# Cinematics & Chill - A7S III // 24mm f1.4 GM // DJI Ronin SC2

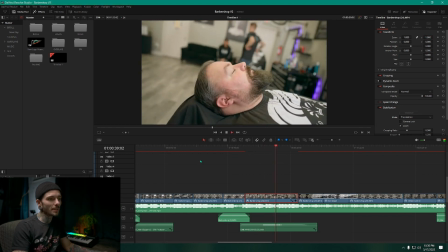(6:09)
And obviously that is a speed ramping.
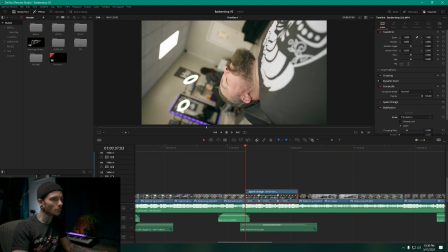(6:12)
So normally in DaVinci to speed ramp, I go to retime controls and retime curve, and you can see down here that I did a little bit of work with that.
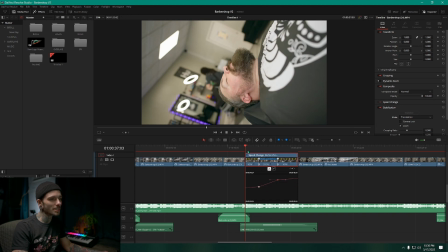(6:20)
A pro tip for that, so that it's not just instantaneously slowing down,
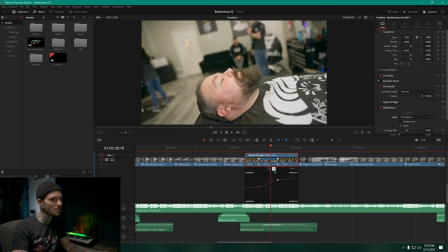(6:25)
you click on these dots and you change it from this to this, and it has like a gradual ramping that it does.
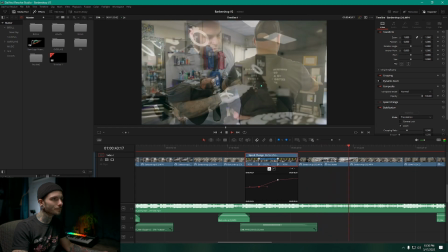(6:34)
Some hot towels, some more slow motion, and some fading in and out.
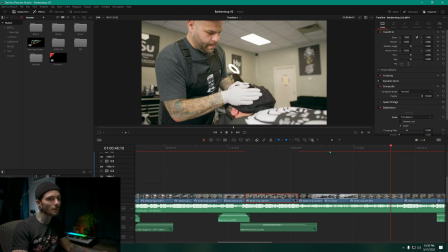(6:40)
Another thing you should do if you change the retime curve is come down here and change your scaling, retime process, and all that stuff to optical flow. The best settings are optical flow, enhanced better, fill, and smoother.
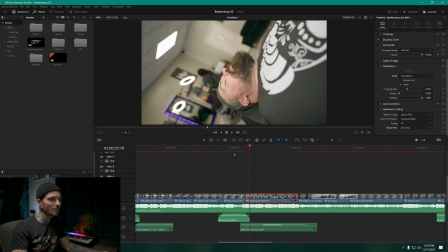(6:57)
But this is gonna take a toll on your machine and make things very choppy unless you have a really nice graphics card. So I just keep these on project settings and do optical flow, and it's normally good enough.
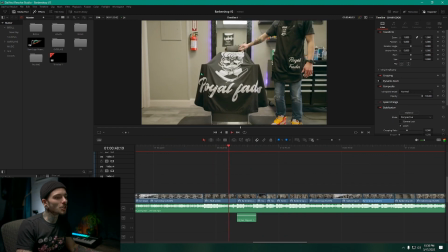(7:08)
So here we have a nice shot of the chair, some hair clipper sound effects.
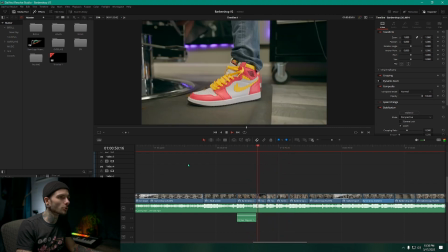(7:13)
You'll notice that I cut directly to the 808 kick drum in that part.
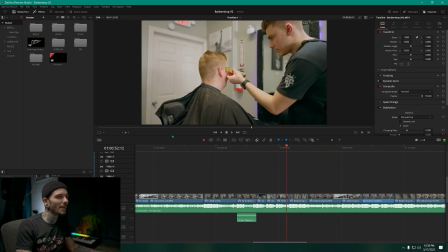(7:18)
It's a little in your face, it's a little ham-fisted, but it is what it is.
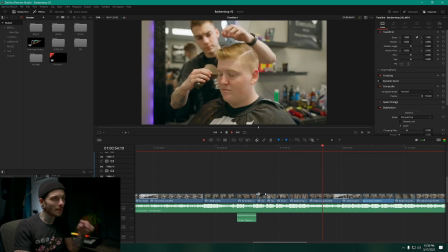(7:22)
That's how I got those clips to fit in there, and I'm happy with the way it came out. So most of this was shot on the 24mm G Master lens.
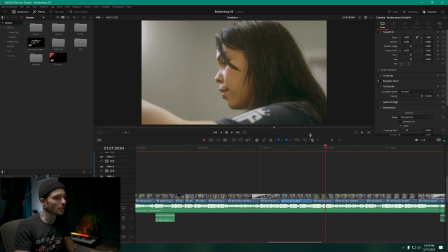(7:31)
There are a few 65mm shots like this one here, but most of the shots in this video are the 24mm. I'm gonna save the 65mm shots for a later video.
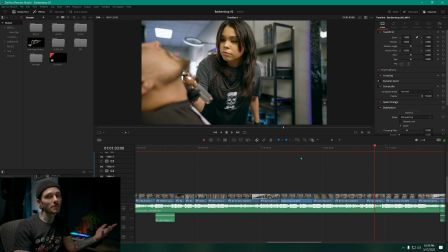(7:42)
And by the way, the 24mm G Master lens is one of my favorite lenses in existence. Like, it is perfect in every possible way, and it's totally worth the money. Okay, so the halation here is from the Moment Cinebloom filter.
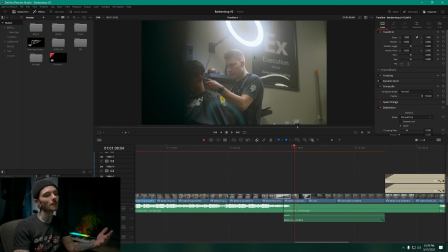(7:56)
It's the 20% version, but if I had my pick of the litter, I would definitely go with the Tiffin Black Pro Mist. I think it just has a more subtle look, and I just really like that one compared to this one. This one is a little too much in my opinion, unless you're really going for a dreamy look.
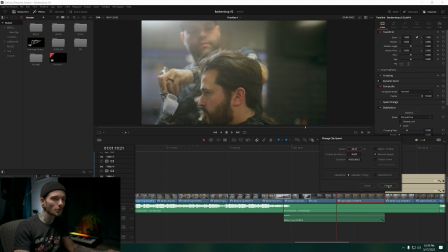(8:12)
That's a reverse shot, so that's at minus 40% for that shot, and it's shot in 60 FPS.
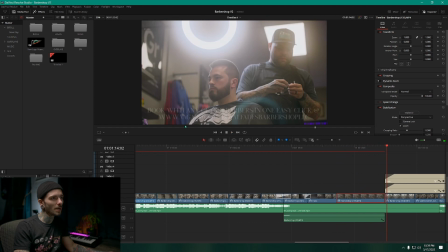(8:20)
I just thought it looked cool having his hair like jump up to his head as opposed to the other way around.
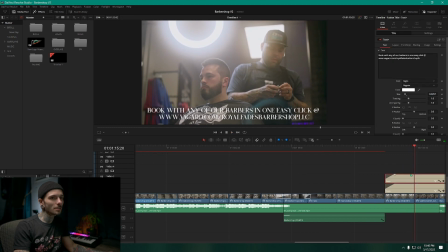(8:27)
This is again that Night font, and I really like that font.
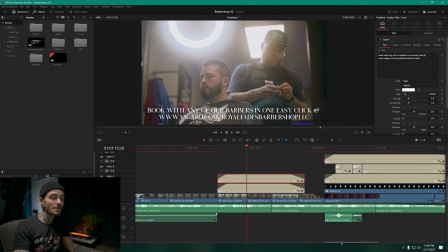(8:31)
It's like a serif font, and it seems like serif fonts are everywhere nowadays.
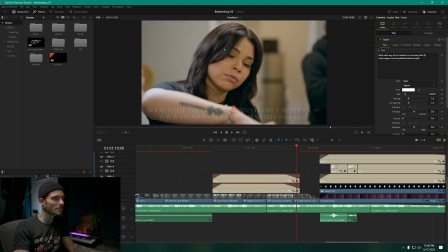(8:39)
Again, the Moment Cinebloom filter.
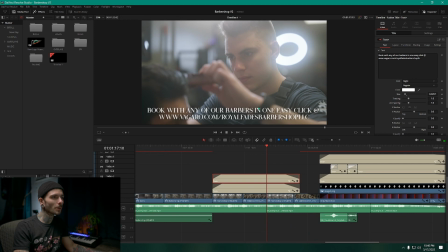(8:40)
That also softens up your skin tones, that Cinebloom filter, but it goes a little too hard in my opinion in a lot of situations.
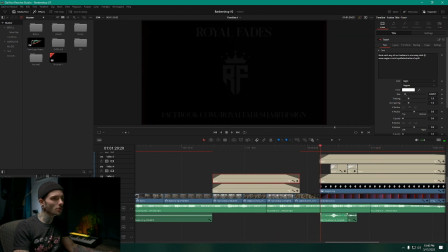(8:48)
Some sound design down here, that's just like a swoosh noise and then a glitch when it like fades out there,
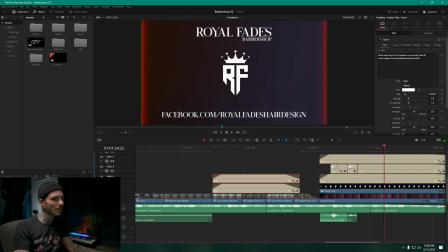(8:55)
and this is just an overlay in the background just to give it some framing,
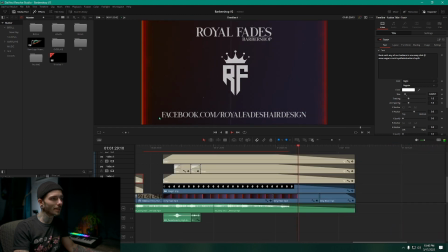(8:59)
and obviously their logo, their name, and their social media down here, and that's the whole video.
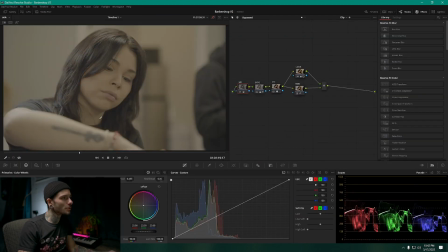(9:05)
As for the color grading, I didn't do anything too crazy. This is what it looked like beforehand, and this is what I had afterwards.
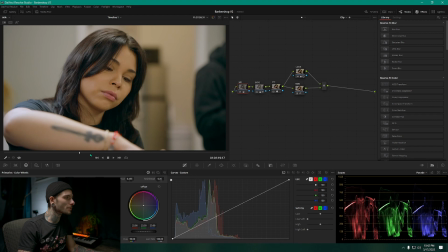(9:12)
Basically, it's just a white balance node, so I just made sure that it was a little bit warmer than normal, and the exposure, I just pulled the whites back a little bit to give the skin a little bit more contrast. Log seems to not have a lot of contrast in the highlights.
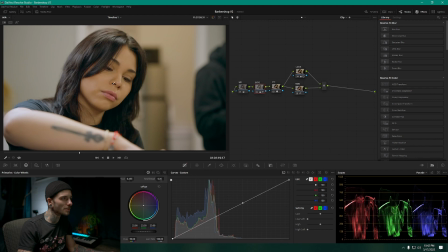(9:28)
Like, if I just leave it flat, it seems to just want the skin tones to be all one white color, and I don't really like that. So I find myself doing this a lot when there's skin tones involved. The next is a color space transform, and that just transforms log to normal Rec 709 footage through something like a LUT, but not really.
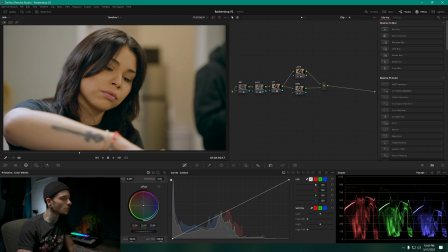(9:47)
And then we have our look, which is just, I pulled the shadows down to the greens, and then I pulled the gamma up to the reddish magenta-ish tone. And then on the log wheels, I pulled the shadows back to the reds to offset the thing I did over on the lift,
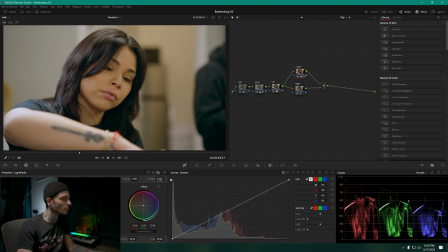(10:06)
just so that you get your black point back a little bit. If I didn't do this, it would look more like that with a real teal bottom end.